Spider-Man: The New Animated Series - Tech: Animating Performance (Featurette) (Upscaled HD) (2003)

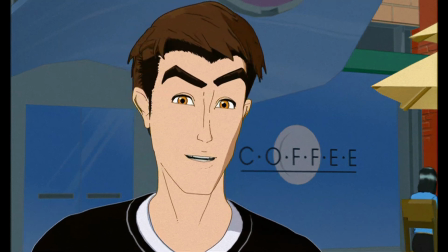1s Wait a sec. If you're so hot on this girl, how come we haven't met her?
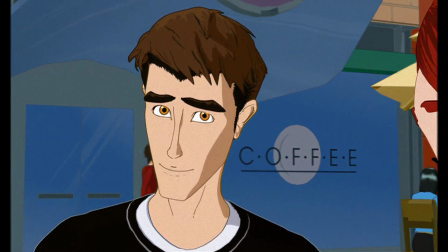5s You embarrassed of us or something? That's what it is. We're not good enough for her.
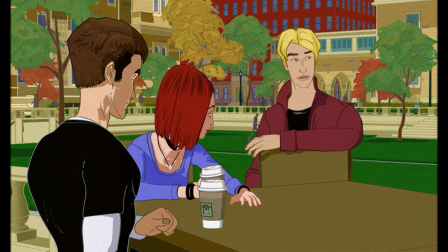10s Well, that's true, you're not. But that's not the reason.
We always start, the biggest basis for us is the read.
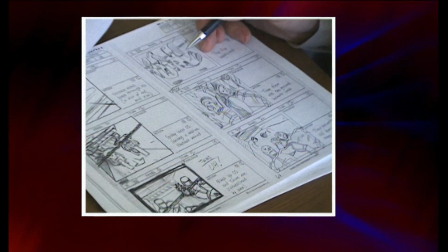16s
So the dialogue read is key. From the boards, we'll listen to the dialogue that we'll get from the directors.
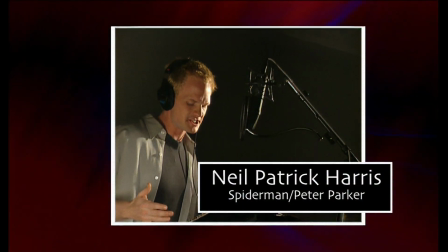22s
From that, we'll go into Grin,
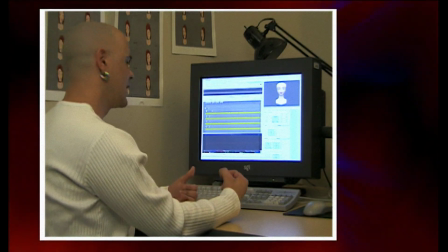24s
and ultimately we try to tell all the animators is loop the dialogue, close your eyes, listen to it.
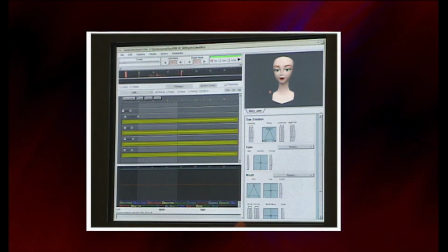31s
So what I've done here is actually loaded in the dialogue for the specific section that we're going to use.
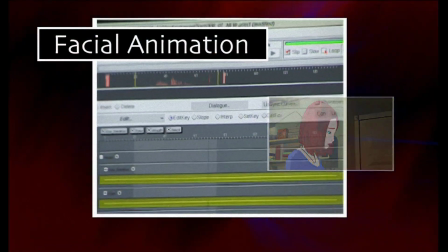35s
I'm just going to play it quickly for you.
Sorry I bothered you.
Now from this, the big thing that we tell them is they should invoke a response from you.
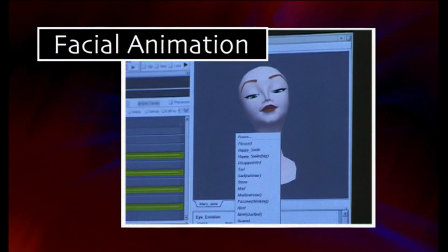42s
It's not a flat read. Now you can see that MJ's going, I'm sorry I bothered you. Without looking at the storyboards and just hearing the audio, I can tell that she's obviously feeling empathy.
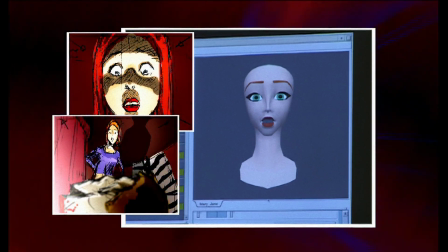52s
She's very sad for this, and I naturally want to drop my shoulders and bow my head. I'm feeling meek, and I want forgiveness from this.
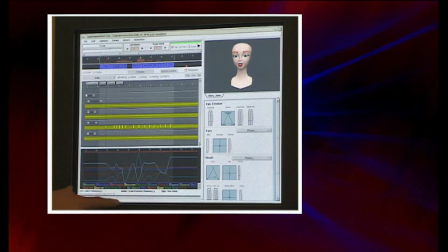60s
Once we've got all our shapes defined, we're getting, if you look at the bottom here, what we're dealing with is an F-curve window.
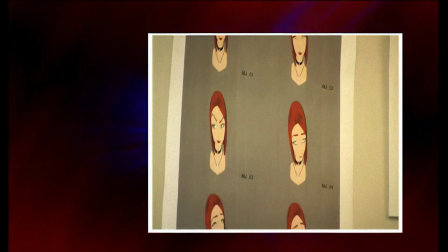66s
Now these are default shapes. We suggest our animators that you don't actually use these.
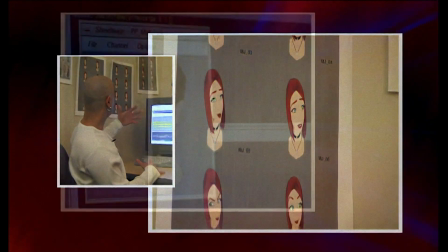70s
These are essentially a match from what we get from our TD department and our software department who set up the shapes.
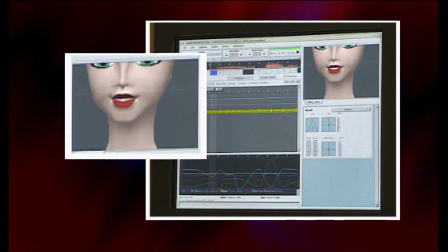76s
Now looking through sort of our S shape here, I'm like, well, I know that she's gonna come through this and she's gonna need a little more pursed mouth. So if you notice in the F-curves, as I'm adjusting the sliders, I can adjust my default shape to what I'm getting. Next thing you'll do, we'll go through and drop in a jaw pass.
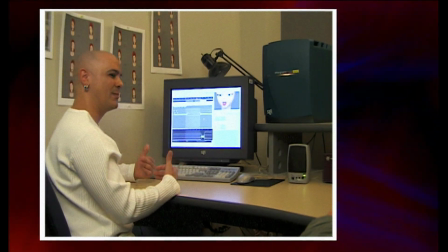94s
Once we do the jaw, we'll go in next into corners of the mouth, happy, sad, to give us the expression through the mouth. The last pass that we do is eyes. You get the mouth shape right, people don't look at it.
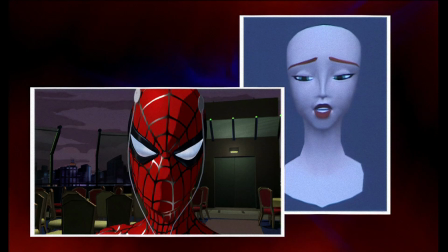106s
You get the mouth shape wrong, they can't look anywhere else. So the biggest thing we do is make sure the mouth's working.
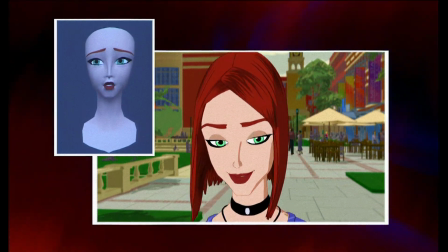111s
A lot of newer animators get locked into the standpoint that you gotta hit every phoneme. But if you actually watch people, you realize that our mouth actually doesn't move a whole heck of a lot.
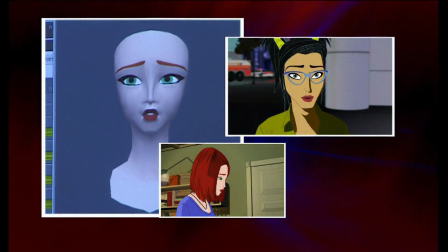120s
There's some slight animation on the brows, Sorry I bothered you. which is actually a key point that a lot of animators take over the top.
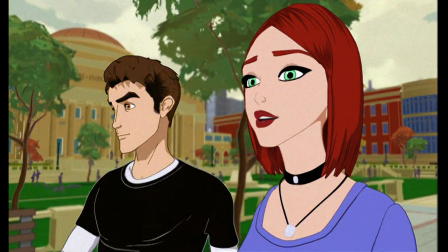126s
We get a lot of Elvis eyebrows. Brows should never float. With character animation as well, it is pose to pose.
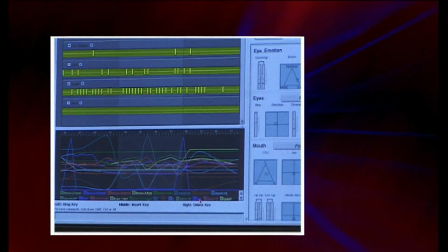133s
Now, if we come to our bottom window here, for example, I'm going to grab my jaw curve.
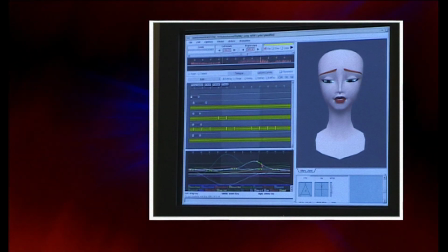139s
Up to the right, you'll see the jaw. I can add more jaw into MJ. So one way to do it here, or I can actually go through and individually move points on this line. So what I've done here is I've actually made MJ's jaw come a lot closer to her mouth.
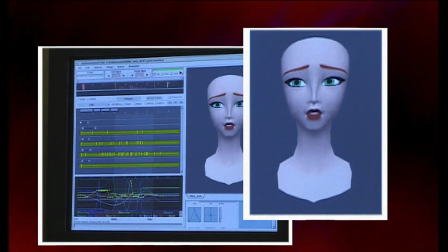157s Sorry I bothered you.
So you can see I've actually dampened the jaw.
Sorry I bothered you.
And there's also a little bit of sardonic and side roll jaw that's happening over here.
Sorry I bothered you.
Again, layer upon layer, everything's affecting each other.
Wanna grab lunch?
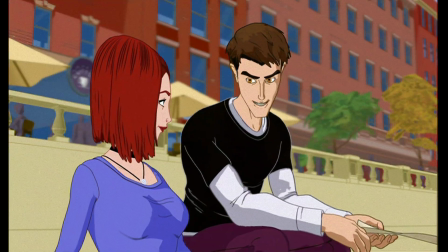171s I got a serious pastrami Jones working. Okay, I know that look. Extra lean, on sourdough, hold the mustard.
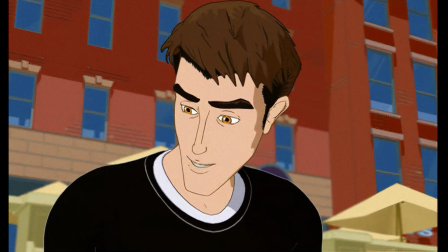178s And here I thought you weren't paying attention.
I may find out that I need a little more of upturn in MJ's lips.
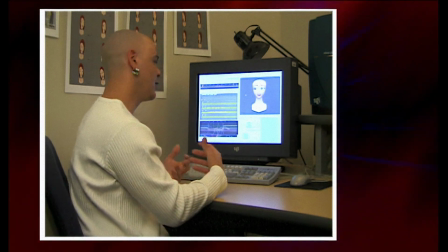186s
We need her eyes to pop a little more. I need a little more range in her brows. From that, what I can do is actually go to our technical department and say, look, this is what we need.
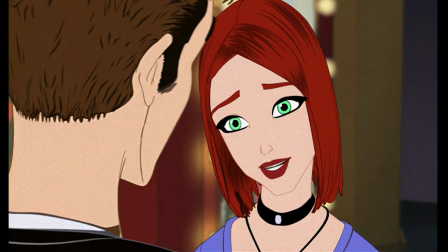194s
They can provide me with the answers either based on the limitations of the model, that we may not be able to do that, or we can.
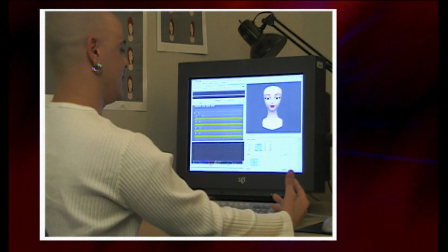200s
One of the biggest changes that we've gone into is structure keys for the character.
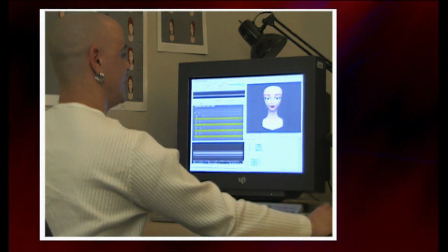205s
So if you look up to the right here, you'll see that we actually have poses. Now these are a set of defined shapes for Mary Jane, where there she is sad.
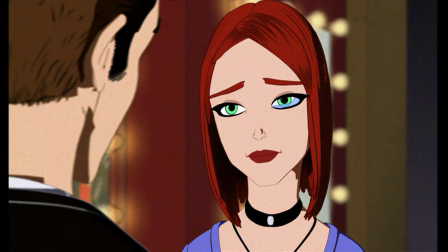214s
This is the extreme positions that we're going to push the brows. Now that doesn't mean that we can't give you a little more, or we can't give the character a little more,
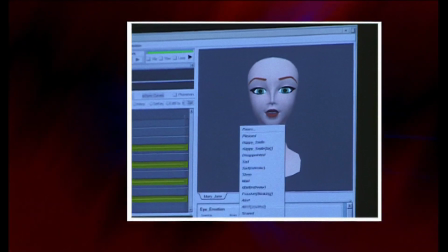222s
but this is the range, saying, you know what, for a maximum, this is how MJ looks throughout the comics,
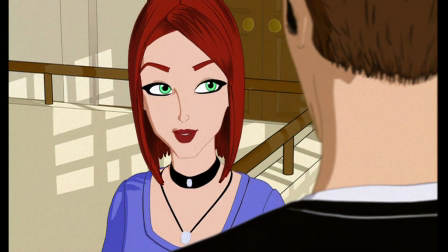227s
throughout her history.
Every time anyone anywhere asks you to do anything, you're like unavailable.
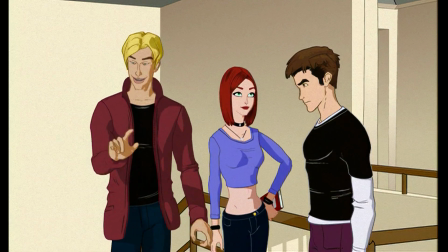232s Not always. Uh-huh, okay. Hey, Pete, there's a party tonight at the Sigmas.
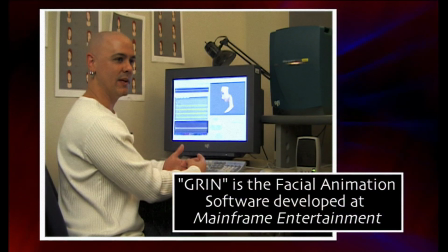238s Want to come?
It's critical that we realize when we're in Grin, A, it is animation. It's not some mystical, magical little program that's going to do wonders for us.
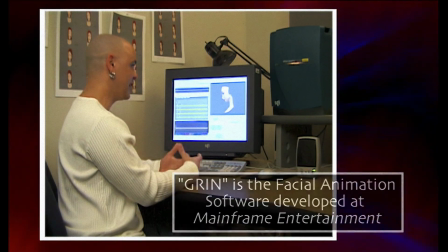247s
It still needs that creativity and input from the animator.